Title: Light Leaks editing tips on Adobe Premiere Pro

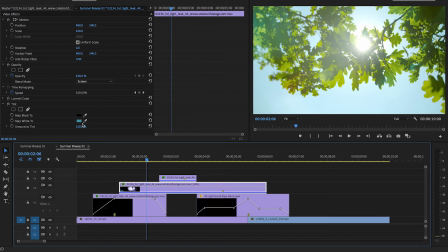[8:18]
So change the color of this top one to a darker blue. This middle one, hell, change that to a kind of pale pink. That might look quite cool. Nice. See, again, it's a way of making it my own. I've matched this entire visual effect of light sequences to match the clip.
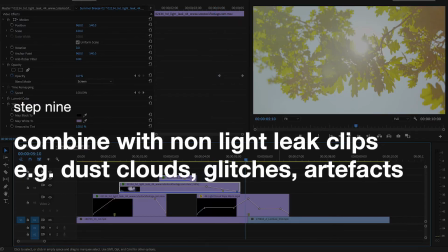[8:39]
And maybe the last thing I'd like to share is this other idea I have that I do sometimes,
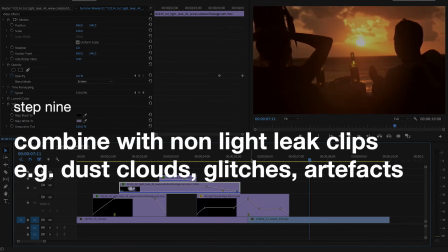[8:43]
is when I find that the light leak itself is just not enough and I feel like that ends too quickly,
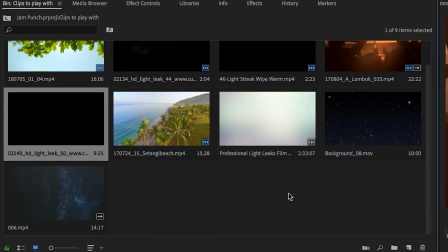[8:48]
I will find another stock clip that is just not a light leak at all. So for example, this dust cloud here.
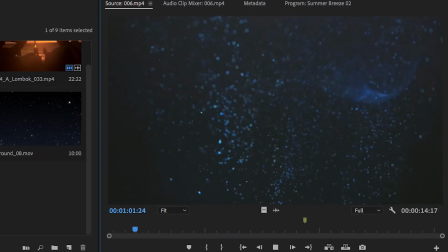[8:54]
It can add another element of atmospheric feeling to the transition.
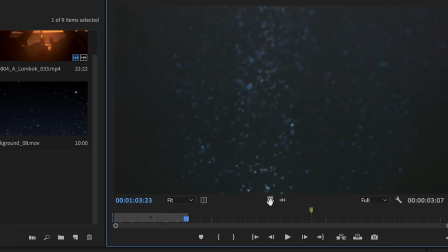[8:58]
So if I make an endpoint there, and I think that's enough, then I bring that down, put on top of everything here.
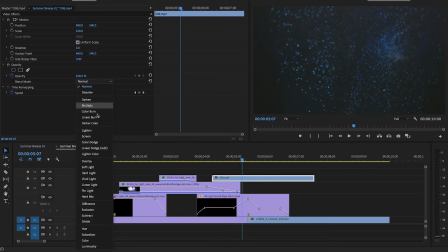[9:05]
Effect controls, change from normal to screen.
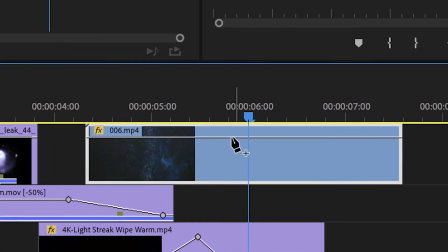[9:09]
Like I did before, fine tune the opacity by getting my pen tool and going down there.
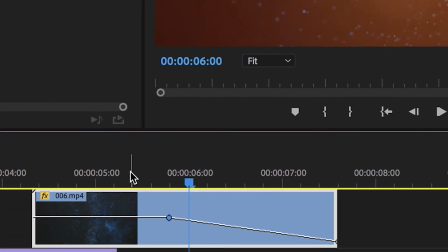[9:15]
Maybe bring the entire opacity down as well because that dust is a bit too intense.
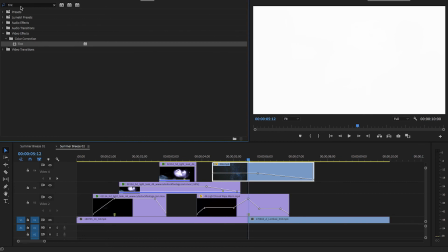[9:19]
And again, let's do the same effect I did before where I go to desaturation.
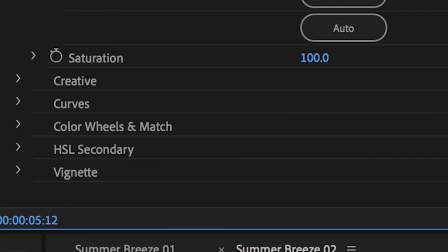[9:28]
So now the dust is desaturated.
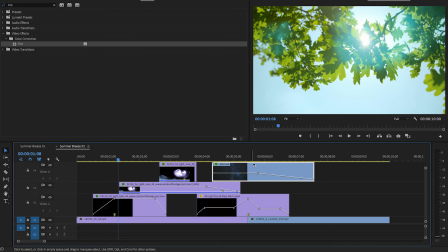[9:31]
Then again, get the tint effect and now change the whites to,
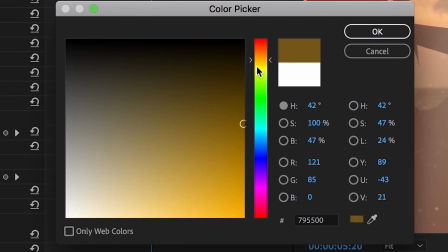[9:37]
let's say, orange to really match this background image here. So now it blends a little bit more.
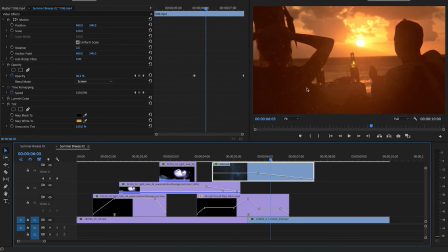[9:44]
Yes, there we go. So now the dust particles themselves are orange to match this sunset. Okay, that looks quite cool. Okay, so let's render and see what it all looks like.
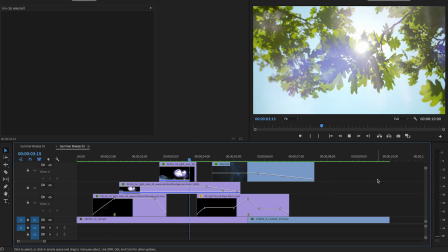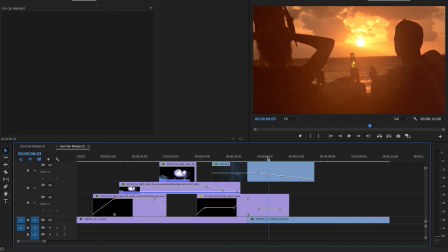[10:01]
yes, those dust effects really add something, I feel. It's something different, you know, it's colourful light leaks. And then the dust, it really brings a kind of atmospheric feeling to the whole thing.
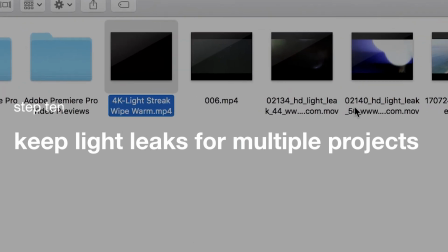[10:13]
So my final tip is just make sure you always have a stock of these available. You know, when you download 4K Lightstreak Whiteporn.mp4, don't bin it, you know, keep them forever and make sure you've got a stock of these video clips to use for any project in the future.
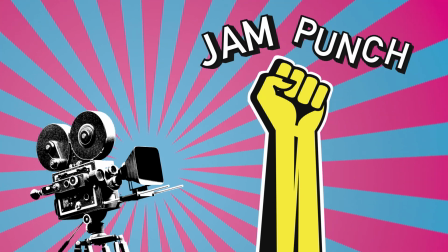[10:30]
Thank you everybody. If that was a help to you, then I'd love to know, so please tell me below. And who knows, maybe I'll do more of these tutorials.
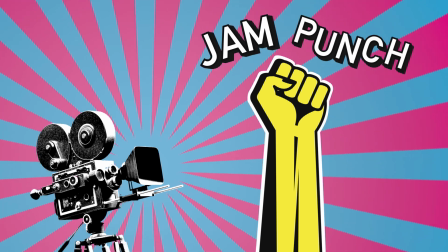[10:36]
I quite like them, you know, so tell me below if it's a help and I will come back next week. My name's George and this is Jam Punch.